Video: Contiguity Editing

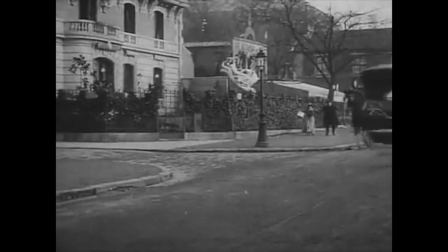8s
In some scenes, characters move out of the space of one shot and reappear in a nearby locale.
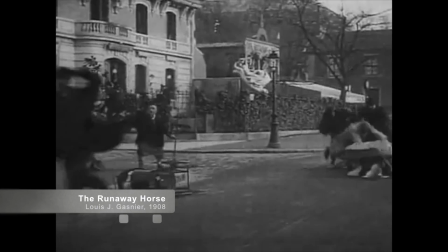14s
Such movements were crucial to the chase genre. Typically, a group of characters would run through the shot and then out of sight.
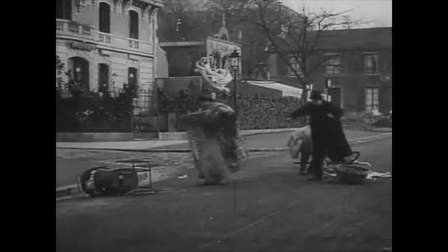20s
The film would then cut to an adjacent locale, where the process would be repeated as they ran through again.
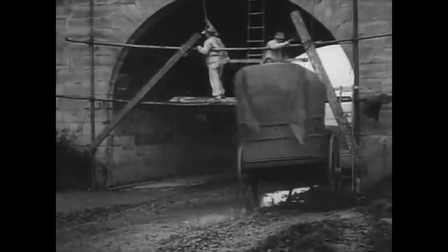26s
A series of such shots made up most of the film. A similar pattern occurs in an early model of clear storytelling, Rescued by Rover,
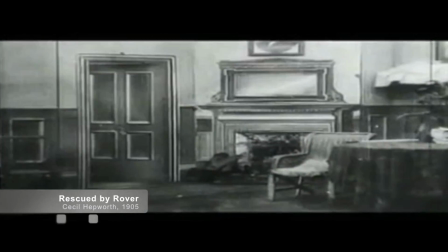34s
produced in 1905 by Cecil Hepworth in England and probably directed by Llewellyn Fitzhammond.
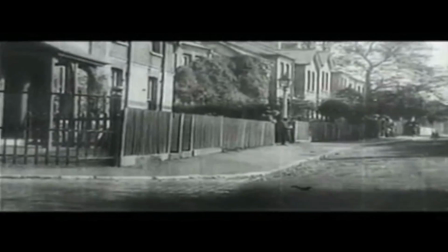41s
After a baby is kidnapped, the family dog races from the house and through the town,
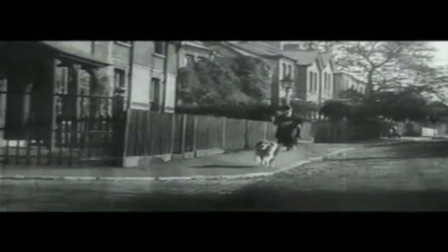46s
finds the baby, runs back to fetch the father, and leads him to the kidnapper's lair.
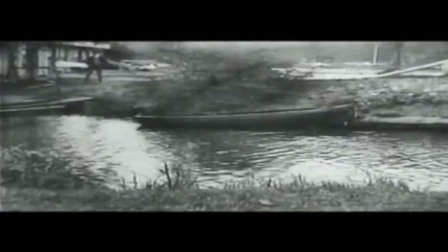51s
In all the shots of Rover running through the lair, the dog moves forward through the space of one shot,
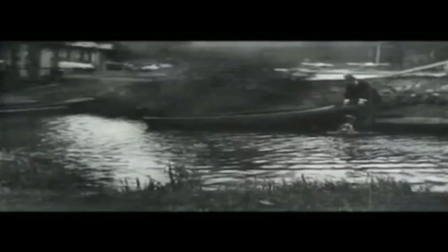56s
exits to the left of the camera, and comes into the space of the next shot, still running forward and exiting left.
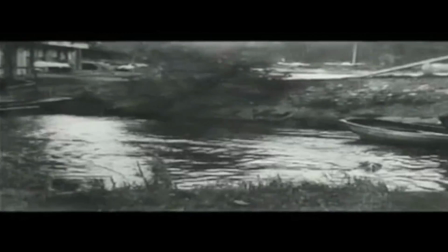63s
Not all films of this early period show the characters moving in consistent directions in the continuous spaces.
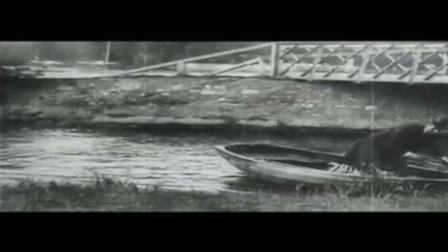69s
By the teens, however, many filmmakers seem to have realized that keeping the direction of movement constant helped the audience keep track of spatial relations.
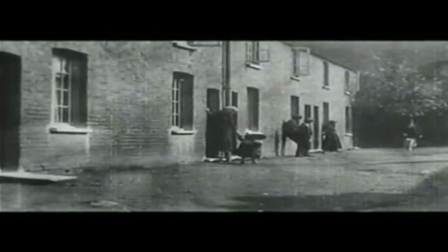78s
In 1911, a reviewer complained about inconsistencies.
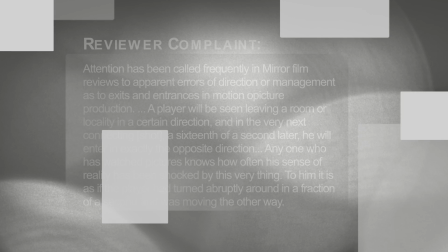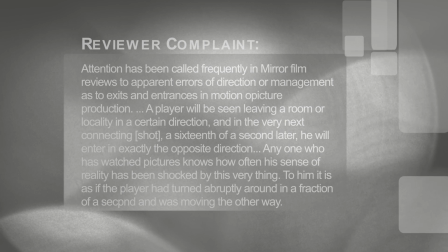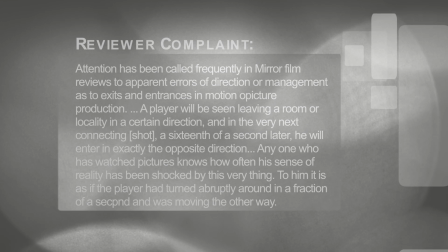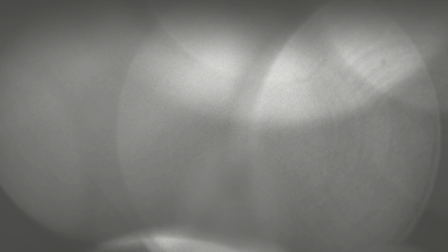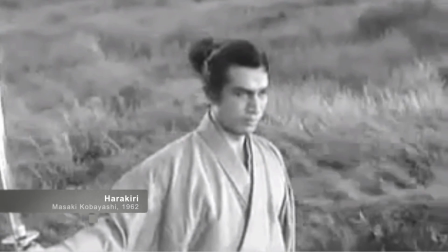108s
Within the next few years, filmmakers more consistently kept characters moving in the same direction.
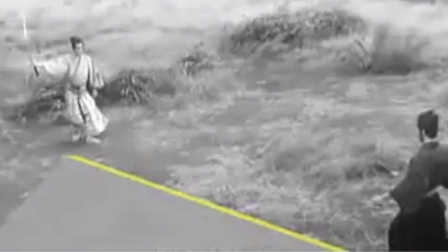114s
As we shall see during the mid-1910s, the idea of keeping screen direction consistent became an implicit rule in Hollywood-style editing.
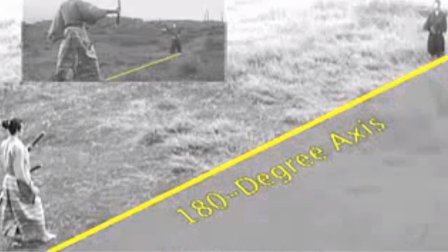122s
So important is this rule that the Hollywood approach to editing is also termed the 180-degree system,
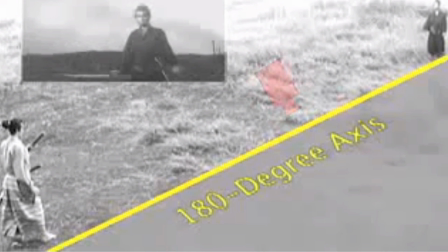129s
meaning that the camera should stay within a semicircle on one side of the action in order to maintain consistent screen direction.
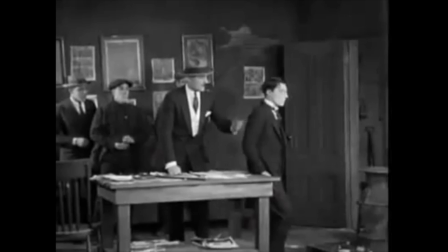136s
Another way of indicating two continuous spaces are near each other is to show a character looking off-screen in one direction and then cut to what the character sees.
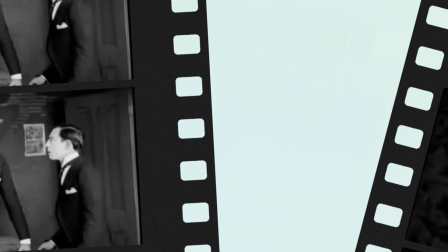145s
In the earliest cases where characters' viewpoints were used to motivate a cut, we would see exactly what the character saw from his or her optical point of view.
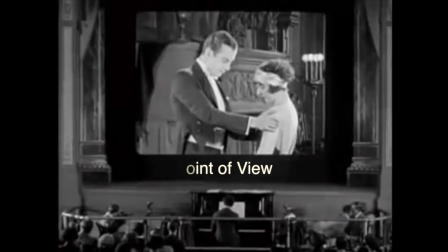154s
The earliest point of view shots simulated views through microscopes, telescopes, and binoculars to show that we are seeing what characters see.
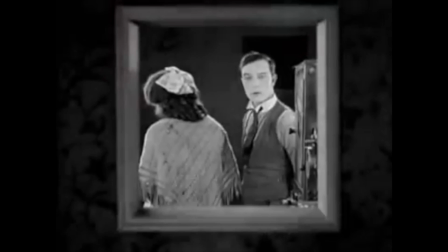162s
By the early teens, a new type of point of view shot was becoming common.
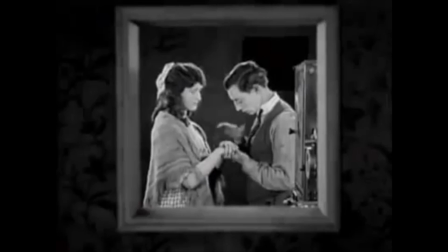166s
A character simply looks off-screen, and we know from the camera's position in the second shot that we are seeing what the character sees.
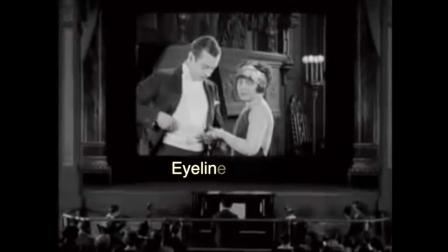173s
The second shot might, however, reveal what the character is looking at, but not show it from his or her exact point of view.
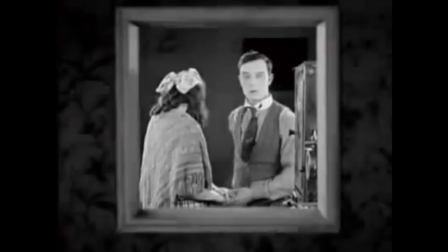179s
Such a cut is called an eyeline match. Such editing was an excellent way of showing that one space was near another, thus clarifying the dramatic action.
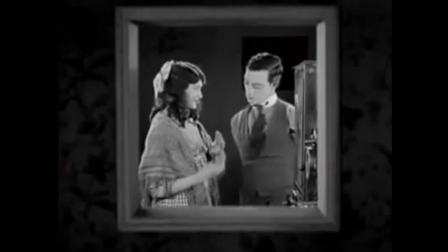188s
During the early 1910s, the eyeline match became a standard way of showing the relationship between successive shots.
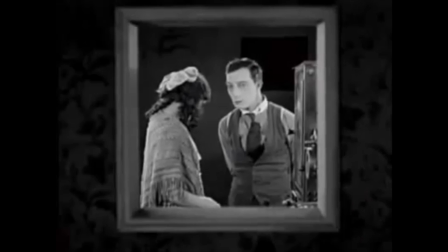194s
The eyeline match also depended on the 180-degree rule.
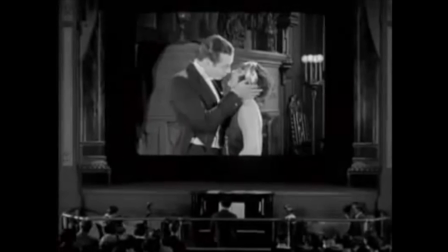197s
For example, if a character glances off to the right, he or she is assumed to be off-screen left in the next shot.
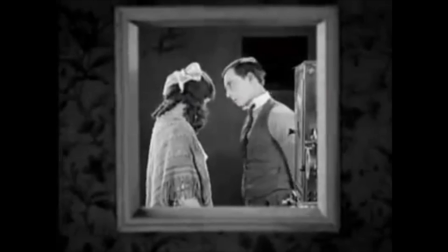204s
At about the same time that eyeline match came into occasional use, filmmakers also used a double eyeline match,
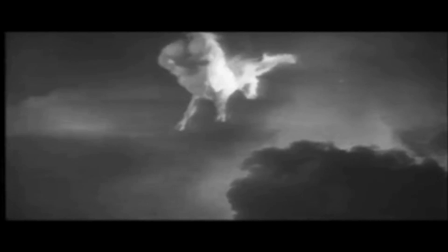210s
one character looking off-screen and then a cut to another character looking in the opposite direction at the first.
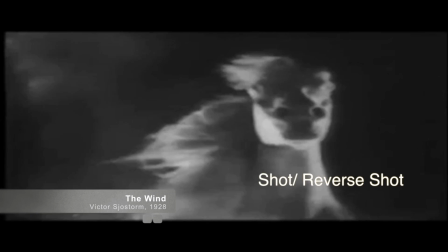216s
This type of cutting with some further elaboration has come to be known as the shot-reverse shot.
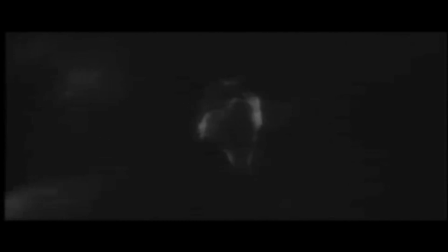221s
It is used in conversations, fights, and other situations in which characters interact with each other.
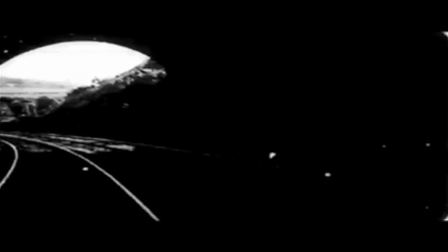227s
One of the earliest known shot-reverse shots occurs in an S&A Western.
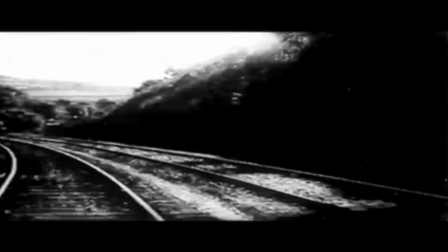232s
The shot-reverse shot technique became more common over the next decade. Today it remains the principal way of constructing conversation scenes in narrative films.